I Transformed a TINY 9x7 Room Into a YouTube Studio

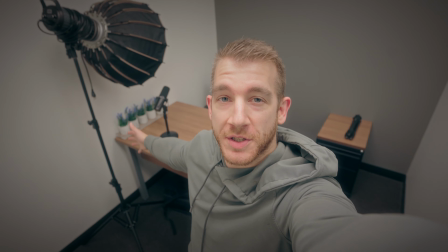[0:00]
This is literally the smallest space that I've ever tried to film in.
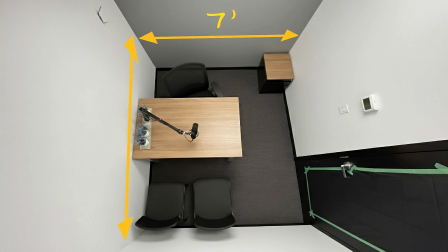[0:03]
The entire room is about 9 by 7 feet, just enough for a desk, a chair, and me.
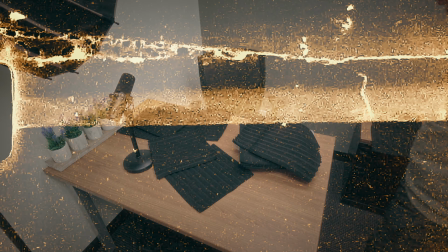[0:10]
Barely. The challenge?
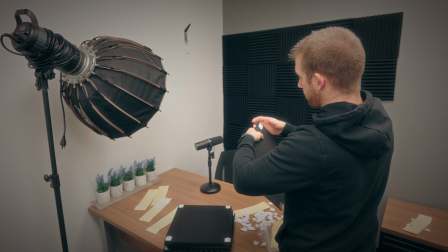[0:12]
Can I transform this tiny office space into a full-blown YouTube studio where I can shoot all of my videos?
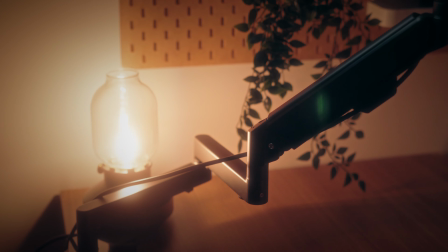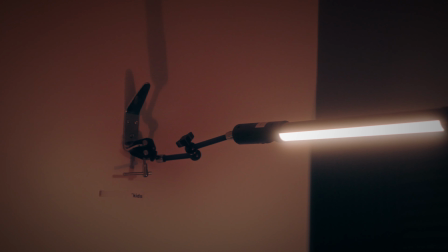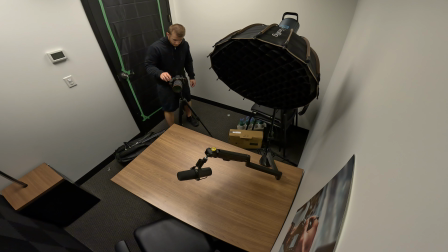[0:29]
First, let's start with the layout. When your room is this small, the camera angle is everything. I'm shooting into the corner to create the most depth possible.
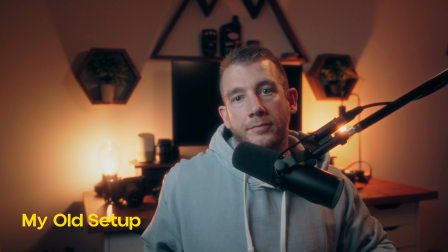[0:38]
If I were to shoot this straight on with just one wall in the background, I'm sure I could make it work, but there just wouldn't be as much depth in the shot.
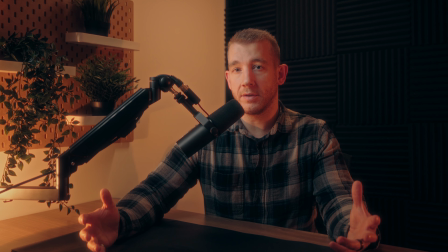[0:46]
Now, this is a lease, so I was somewhat limited to what I could do to the walls and what I could do to modify the space. I couldn't paint, or at least I didn't want to paint, so I started looking at what were the options of what I could do with these two walls in the room,
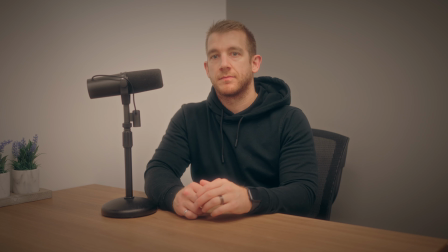[1:00]
because I wasn't overly happy with the gray and the white walls that came with the space. I ended up using Google Gemini's new Nano Banana to mock up what the space would look like with a couple of different design options.
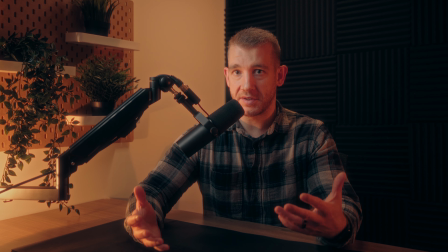[1:12]
AI is getting really good at editing images and creating images in general, and this is just one really dope use case of AI.
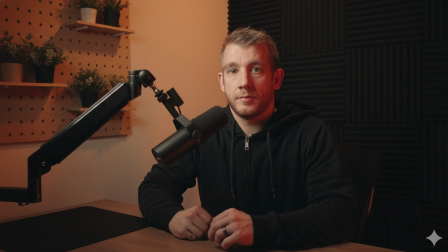[1:19]
You can iterate really quickly and mock up a space without spending any money or time in the process.
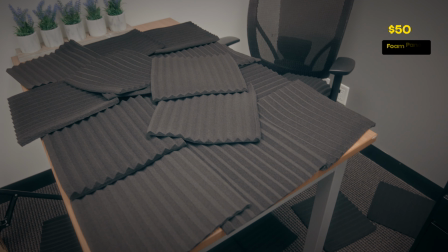[1:25]
I ended up landing on these acoustic black foam sound panels that I found on Amazon for $50.
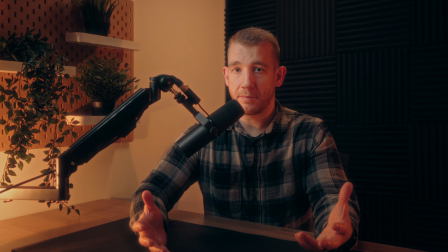[1:31]
My goal when I was designing this space and setting it up was to try and do it on the lowest budget possible.
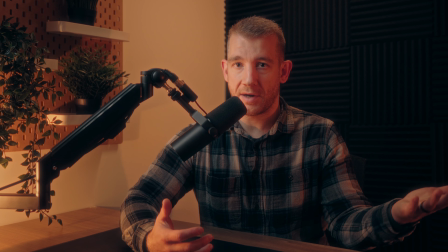[1:37]
So for $50, I was able to turn this gray wall into a black wall in a very short amount of time, and I'm quite happy with how it turned out.
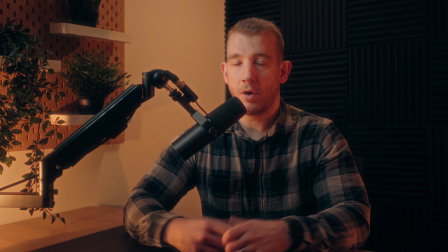[1:45]
Plus, I get the added benefit of sound dampening the room a little bit, which is awesome. On the white wall, I wasn't quite sure at first how I wanted to finish it.
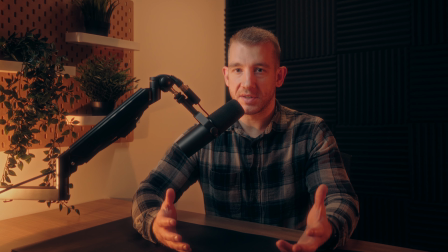[1:53]
I seriously considered doing a wood slat wall, but because this is a lease, that just seemed like a lot of work and a lot of money to spend on something that I wasn't really even sure would work.
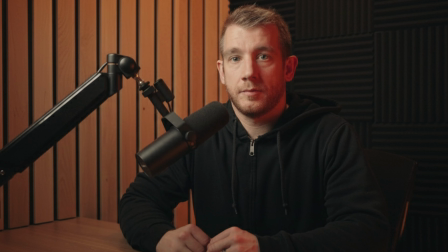[2:04]
So I mocked that up in Nano Banana too, and I'm really glad that I didn't go down that road and I mocked it up first, because I actually didn't really love it that much.
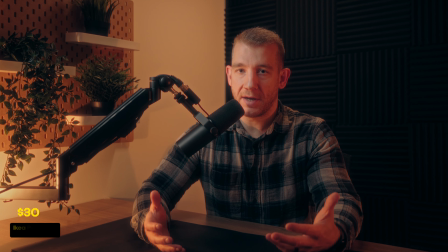[2:11]
So I scrapped that idea and ended up going with a pegboard that I bought at IKEA for around $30.
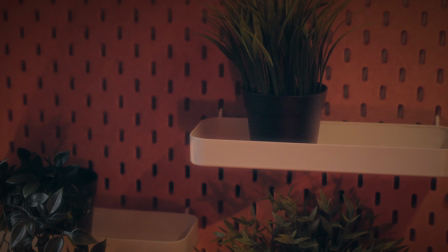[2:18]
I bought a few $10 shelves, a few fake plants, and for just under $100, I was able to turn that white wall into what you see right now.
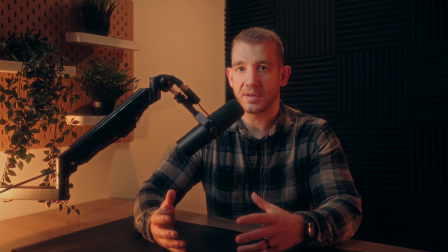[2:26]
I'm actually really happy with how this turned out, considering how little money I was able to spend doing so.
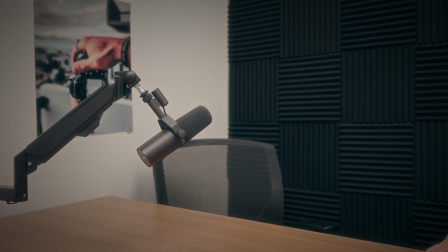[2:30]
All right, then it's all about lighting. I start by turning out all the overhead lights,
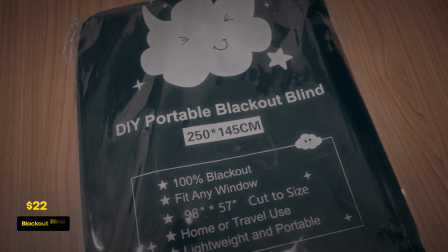[2:34]
blacking out the window on the door using a cheap blackout curtain that I bought on Amazon till the room goes completely black, and then I build it back up from scratch,
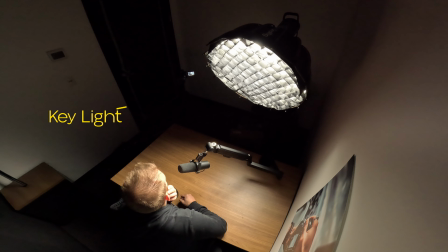[2:43]
being in full control of the lighting. My main light, or my key light, is positioned at an angle just out of frame here.
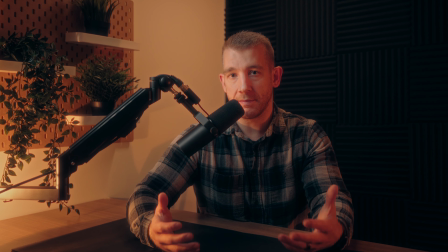[2:50]
I didn't have to buy this light as I already had this GVM LED light with a softbox and a grid on it,
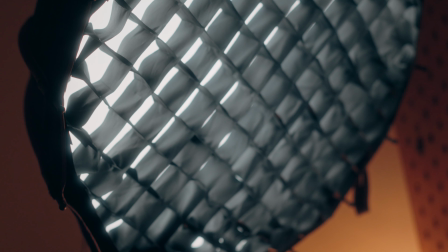[2:55]
because I've been using this light for the last 3 years since I started on YouTube. Not bad for only $300.
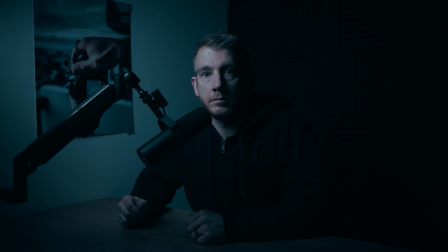[3:02]
With only the key light on, the room looked pretty dark and not a lot going on to it,
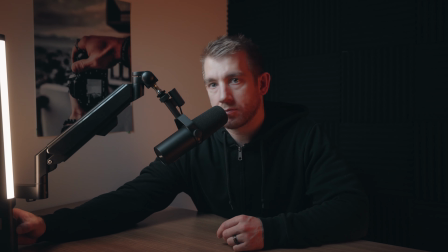[3:07]
so I played around with a couple of the LED tube lights that I had to try and get some practical lights and some background light to make the shot a little more interesting.
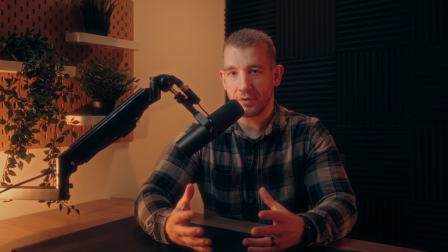[3:15]
I wasn't really in love with how the LED lights were lighting the room. It's probably just how I was setting it up, but I ended up bringing a couple lamps that I had at home to finish the shot.
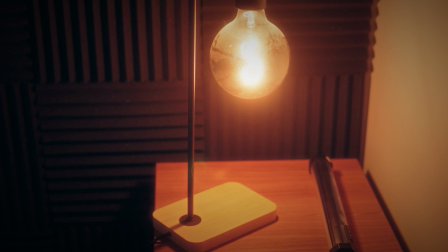[3:25]
I got these lamps both at IKEA, and I think they were around $30 each, so $60 for the two lights.
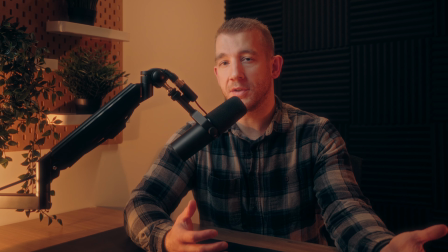[3:30]
Again, I already had these at home because I was using them in my previous YouTube setup, so I didn't need to spend that money on this setup.
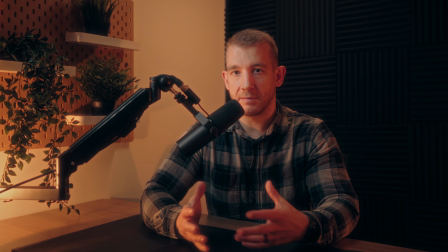[3:36]
I really like the warm, cozy vibe that they give off, and that's kind of what I've been liking in my video setups lately, so I'm actually quite happy with how this light turned out.
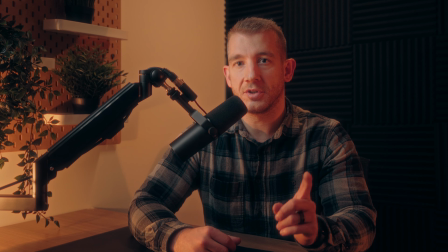[3:45]
Now, I added one more edge light to the shot, which is just out of frame above me here,
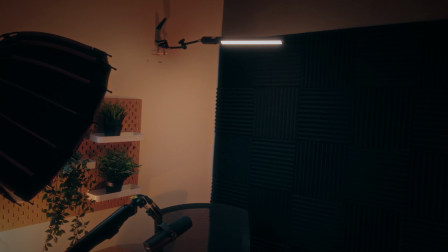[3:50]
and it's just a cheap little LED tube light that's giving some depth to the shot by adding a little bit of light to my shoulders and the back of my head.
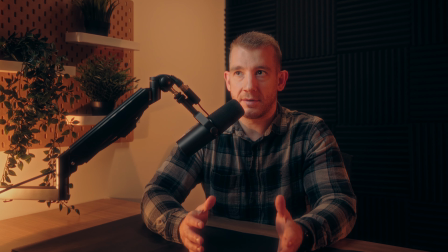[3:58]
This is a really cheap LED tube light that I bought on, I think it was Temu actually, for only $20. I have a couple other ones, but this one is my favorite right now just because of how long the battery life lasts.